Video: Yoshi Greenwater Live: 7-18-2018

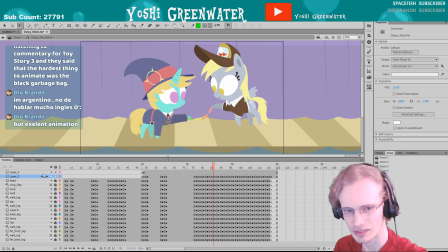Okay, thanks, Dia.
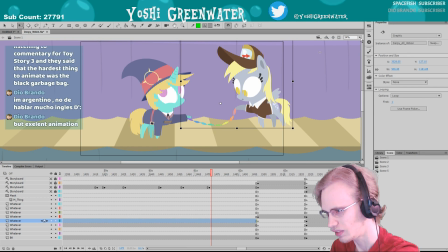Yeah, this was definitely took like almost hour to just animate that little string there, probably a bit more.
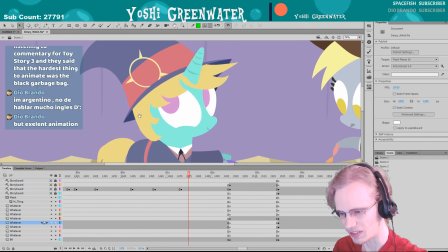And then I just love her little, like, she really into this kind of expression, like, oh, I'm really getting there now, you know, kind of expression.
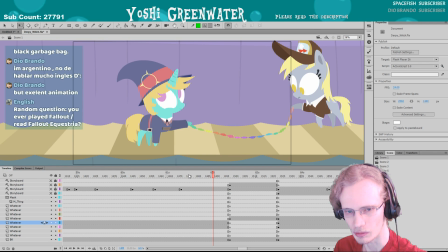Random, have you ever played Red?
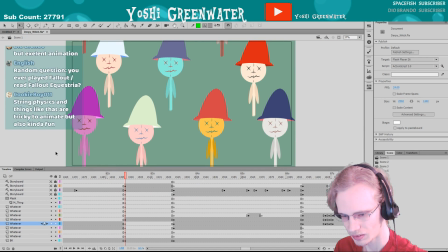I'm more of a Nintendo guy, or I don't really play PC games, so that's not gonna happen soon. Sorry, with the Fallout. I've heard of it, but I've just never been interested in it.
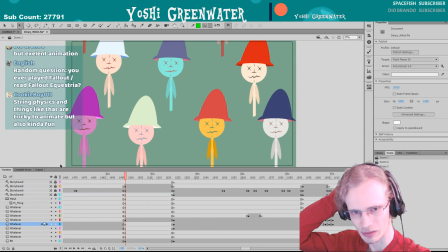String physics are tricky. That was kind of fun. Yeah, Kevin knows kind of simulation kind of stuff.
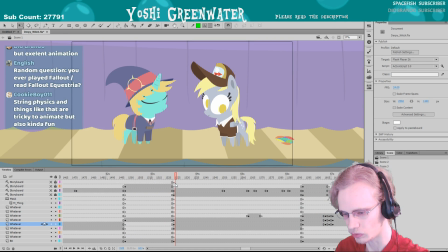Like water is really hard.
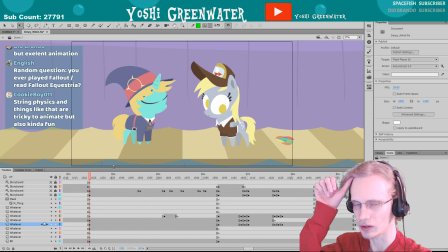Fire, lightning. Like I had the lightning in the Father's Day one, so I had to like look up reference for stuff like that.
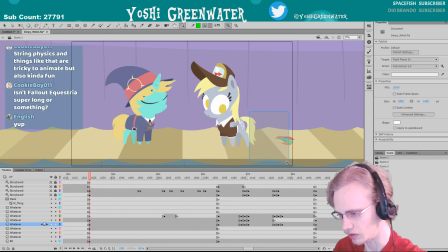And then I like having the extra detail of having all the scarves being in this pile and then she's looking at it, and then back up to her, kind of a changing her focus. Actually, still looking at it, kind of thing.
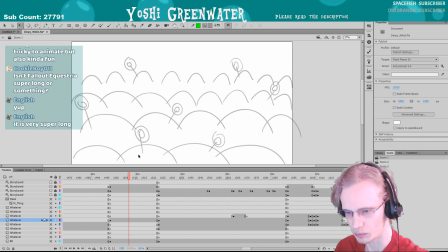And then these were gonna be real people, but then also logistically it was gonna be
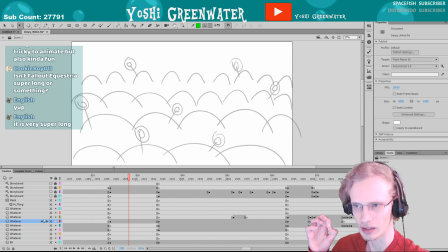too many characters, and I was kind of on a time crunch a little bit. Kind of had other things going on, and I knew that this was just going to be too much if I had a huge crowd of either unique or I don't like having crowds where it has
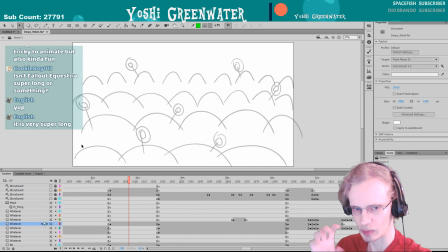recolors or like the same character in the same crowd shot. So something about me is like I just gotta, you know, go with it, and then seeing how many of these were is gonna be too much,
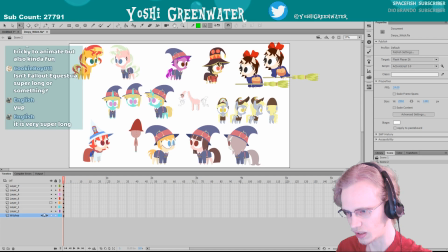because I only had, you know, this many characters, you know.
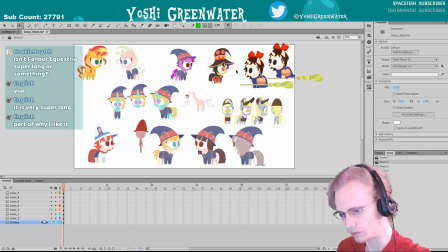So I was like, how many? It's like 1, 2, 3, 4, 5, 6, 7, 8, 9.
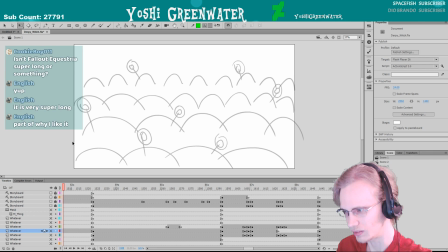So that's gonna be maybe like, how many are there now in this one?
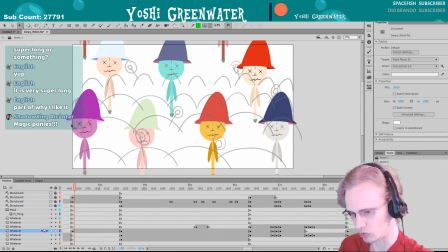So yeah, if you wanted to be super sparse kind of thing,
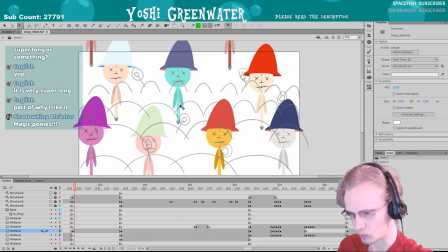it could have worked, but not as the way that I envisioned it to be the crowd, you know. Yeah, there's, you know, a million different ways to do this, but it still have to come down to actually animating, you know, drilling in,
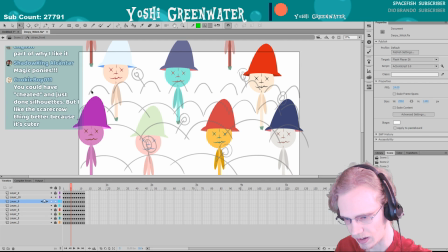going into here, drilling in, animate, you know, however long a 2-second thing is, zoom out, animate this one, animate this one, animate this one, you know, kind of stuff.
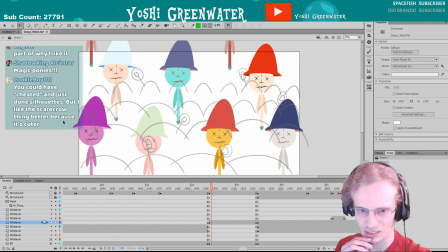Even if there were silhouettes,
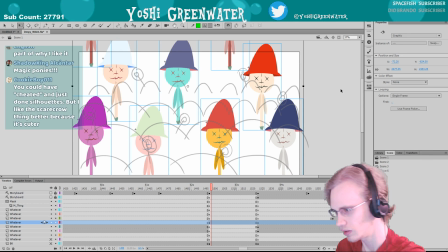yeah, just having like silhouettes of, like, you know, I can have all of these be tint, you know, like a blue or something.
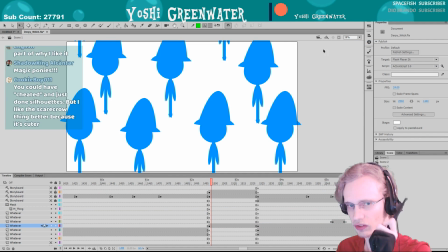And then they had, you know, because they were going to have the little stick too, so I had to animate the stick, like a glow stick magic wand kind of thing. So it would have been like, what are these phantoms playing with these demonic sticks kind of thing.
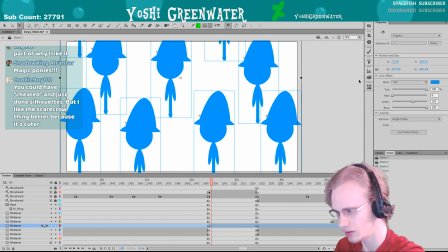Yeah, thanks that it's cuter to have these little scarecrows.
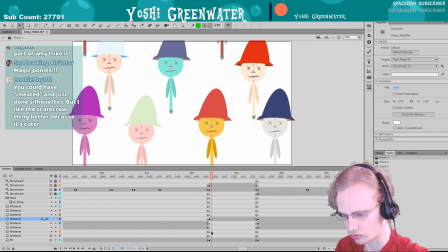They were gonna be a bit looser kind of design too, so they were actually gonna have like a face that's more like
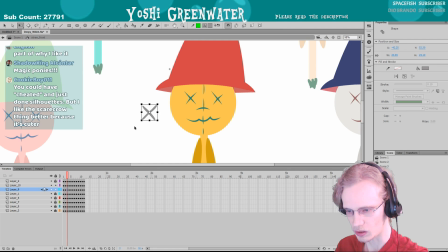this kind of quality kind of line to them.
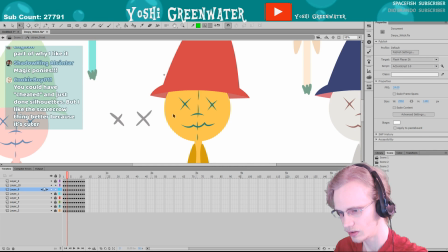So I went back in and then changed it to be more vector instead of brushes here.
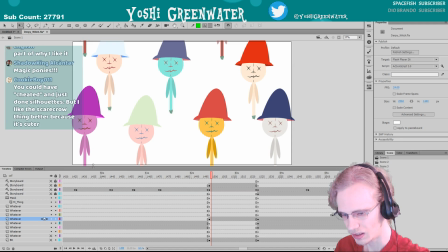So I'm glad I it was like the last hour, and I was like rendering it.
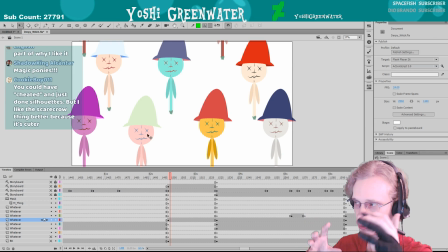I finished through all the post-production, getting the sound effects and everything.